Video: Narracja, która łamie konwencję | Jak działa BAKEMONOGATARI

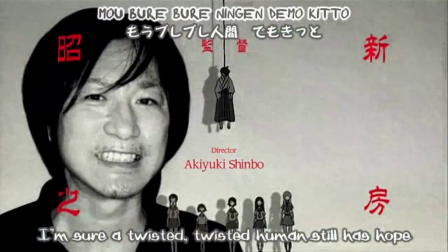513s
Wie, że to Studio Shaft i może nawet kojarzy nazwisko Akiyuki Shimbo.
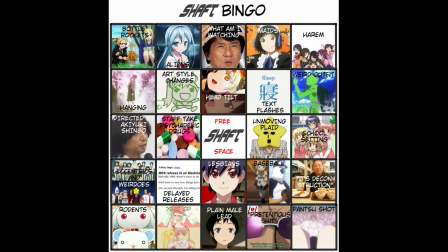518s
To on jest reżyserem Bakemonogatari. Ale nie jedynym. Bakemonogatari ma jeszcze dwóch reżyserów. Tatsuje Oishiego i Shina Onme, który wyreżyserował tylko odcinek dziewiąty.
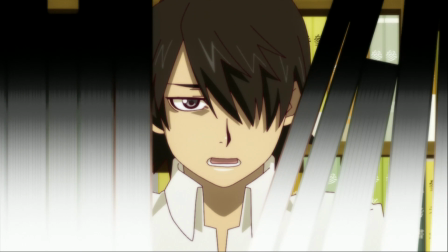534s
Oni wszyscy trzej są nazwani Team Shinbo. Oni wszyscy kopiują styl od siebie nawzajem.
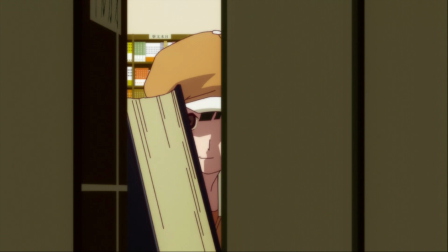541s
Stąd Bakemonogatari jest bardzo spójne i strasznie charakterystyczne.
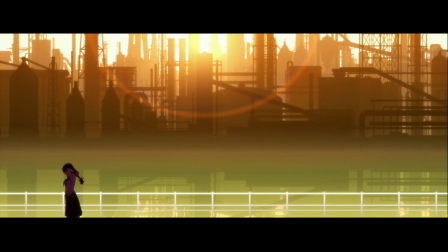547s
Bakemonogatari pozbawione jest tego samego historycznego tła, jakie miały filmy z nurtu New Wave.
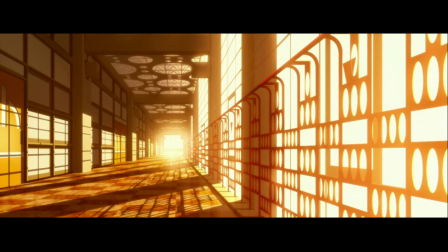555s
Dlatego mimo cech wspólnych, bo nowa fala bardzo mocno wpłynęła na współczesne kino japońskie,
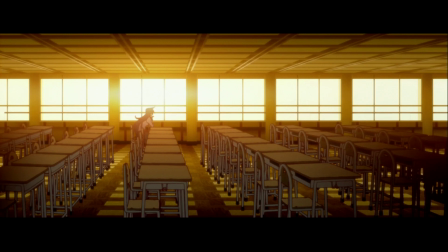563s
jest inne, ale odpowiada na to samo pytanie.
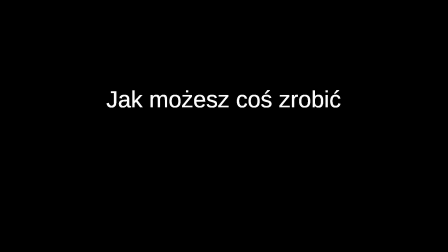567s
Jak możesz coś zrobić i jak mógłbyś zrobić to inaczej?
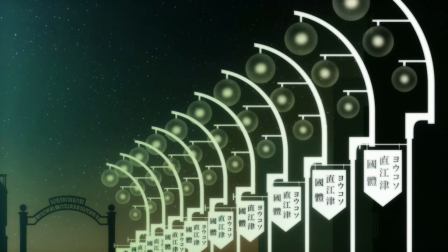574s
Bakemonogatari to jest właśnie robienie rzeczy inaczej. Bakemonogatari to jest nieskończona kreatywność.
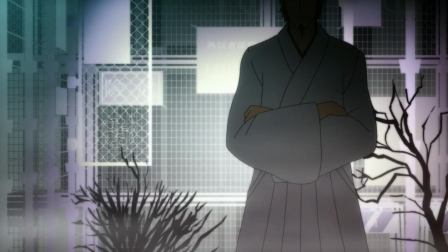582s
Bakemonogatari to jest styl, który sam siebie zaczyna parodiować.
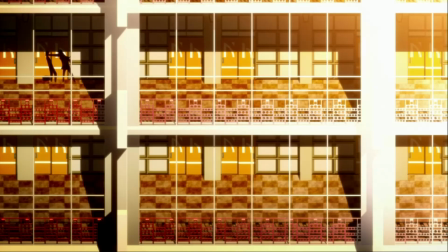589s
Bakemonogatari to dobre kadrowanie. Ponieważ Bakemonogatari udaje, że ma kamerę,
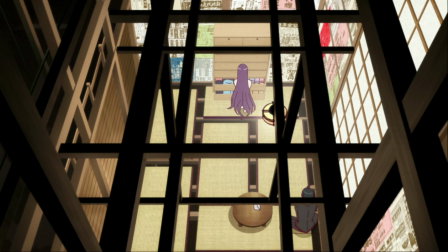597s
to używa również elementów, które teoretycznie ją przysłaniają.
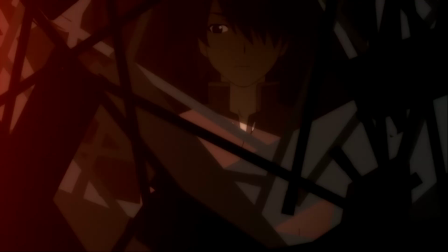602s
Nie pokazuje nam całych bohaterów, celowo ich częściowo zasłaniając lub oddzielając ich od siebie.
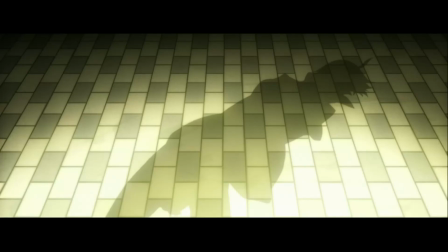609s
To tworzy kadr w kadrze. Czasem nawet nie pokazuje nam sływatek bohaterów, tylko ich cienie.
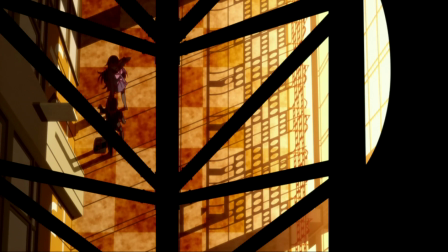618s
Do kadrowania stosuje geometrię, linie prowadzące wzrok,
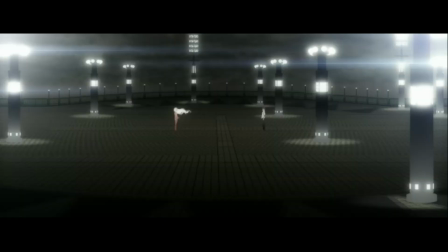623s
oświetlanie ważnych przedmiotów, przedstawianie przedmiotów w skali.
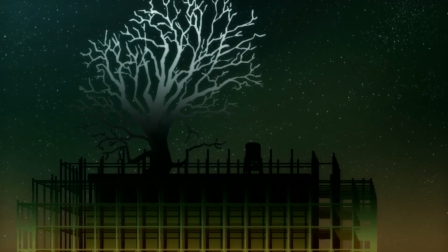629s
Bakemonogatari to świetne cięcia, dynamiczne i szybkie,
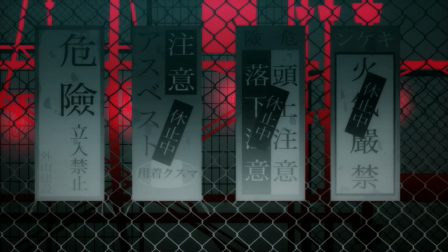633s
z których widz zdaje sobie sprawę, a jednocześnie ich nie zauważa,
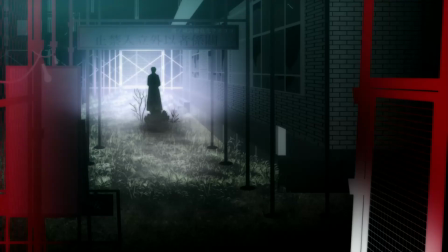639s
bo są wykonane w odpowiednim momencie, a czasem,
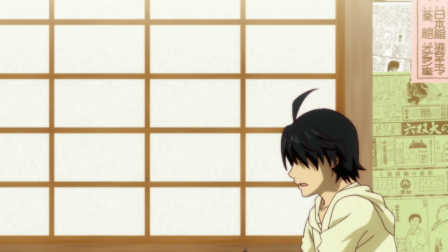643s
przewrotnie, zamiast spodziewanych cięć, nagle mamy ruchy kamery.
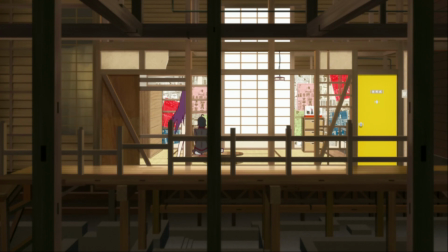649s
Bakamonogatari używa metafor, przede wszystkim metafory teatru.
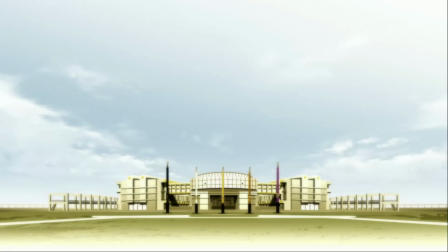654s
Pokoj Sanjogahary wygląda jak scena teatru. Również takie lokacje jak szkoła i plac zabaw w oddaleniu pokazywane
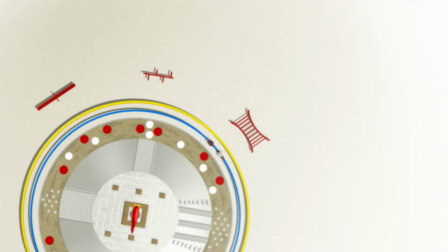663s
są nam jako niezależne twory istniejące samodzielnie na świecie,
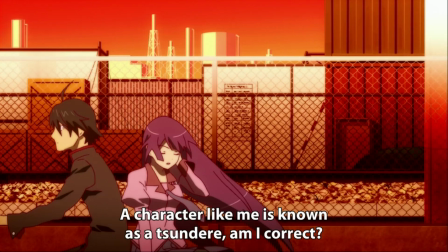668s
jak wyspy na oceanie. W kontekście tego, że bohaterowie rozmawiają o Senjogaharze, że jest Sundery,
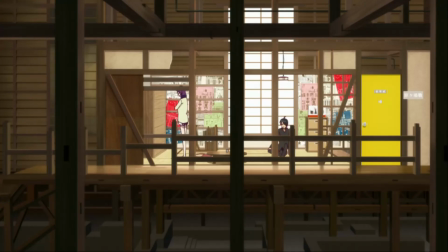676s
możemy rozpatrywać te metafory również jako przyznanie się bohaterów do tego, że są tylko napisanymi postaciami.
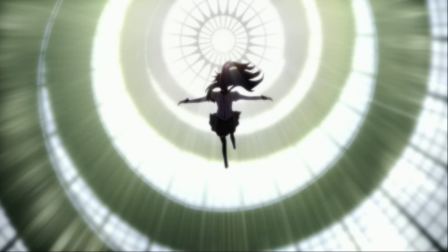684s
Moja ulubiona scena w całej serii to Senjogahara spadająca z krętych schodów.
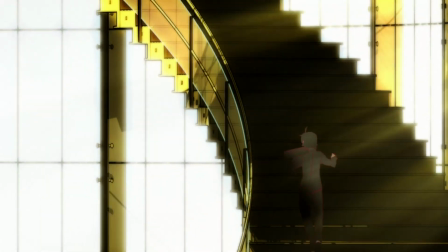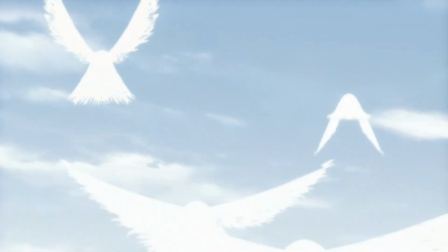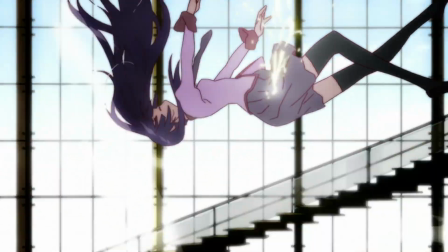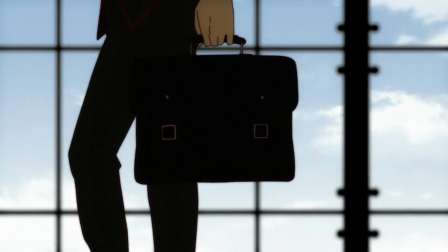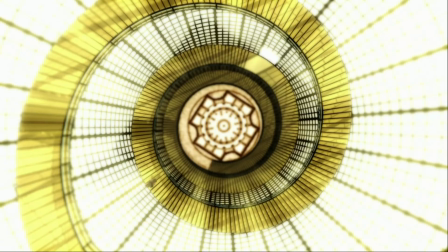716s
I to również jest jedna wielka kinowa metafora.
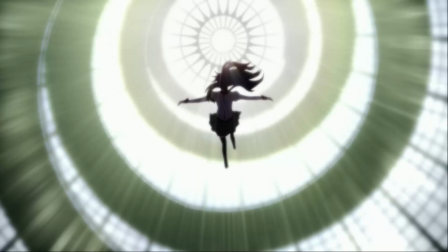721s
Kręcone schody to jest architektoniczny symbol zmiany i niesamowitości.
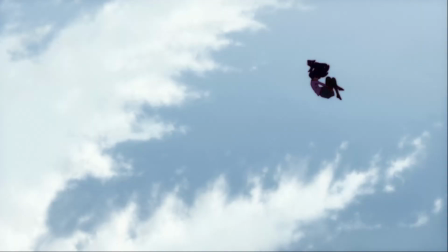726s
Sanjo Gahara tak naprawdę spada Araragiemu z nieba, co strasznie ładnie ilustruje ich relacje.
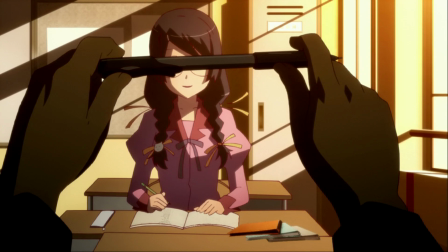734s
Bakemonogatari mimo stosowania kinowych technik pozostaje rysowaną animacją.
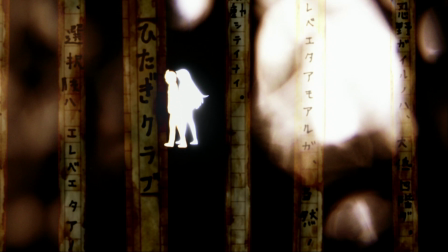741s
Animacją, która nie dzieje się w żadnej przestrzeni. A zatem nic jej nie ogranicza.
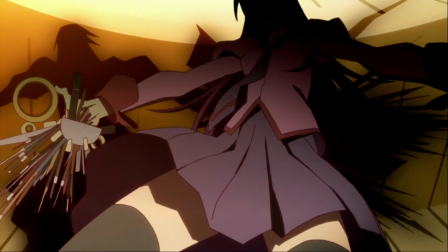748s
Stąd momentami bardzo abstrakcyjne traktowanie tego, co się dzieje.
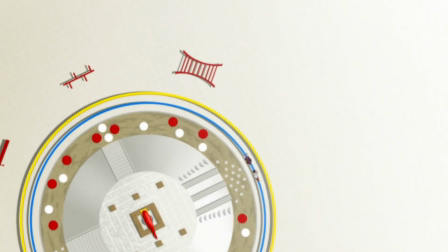753s
Mamy plac zabaw, który w rzucie z góry staje się graficznym symbolem.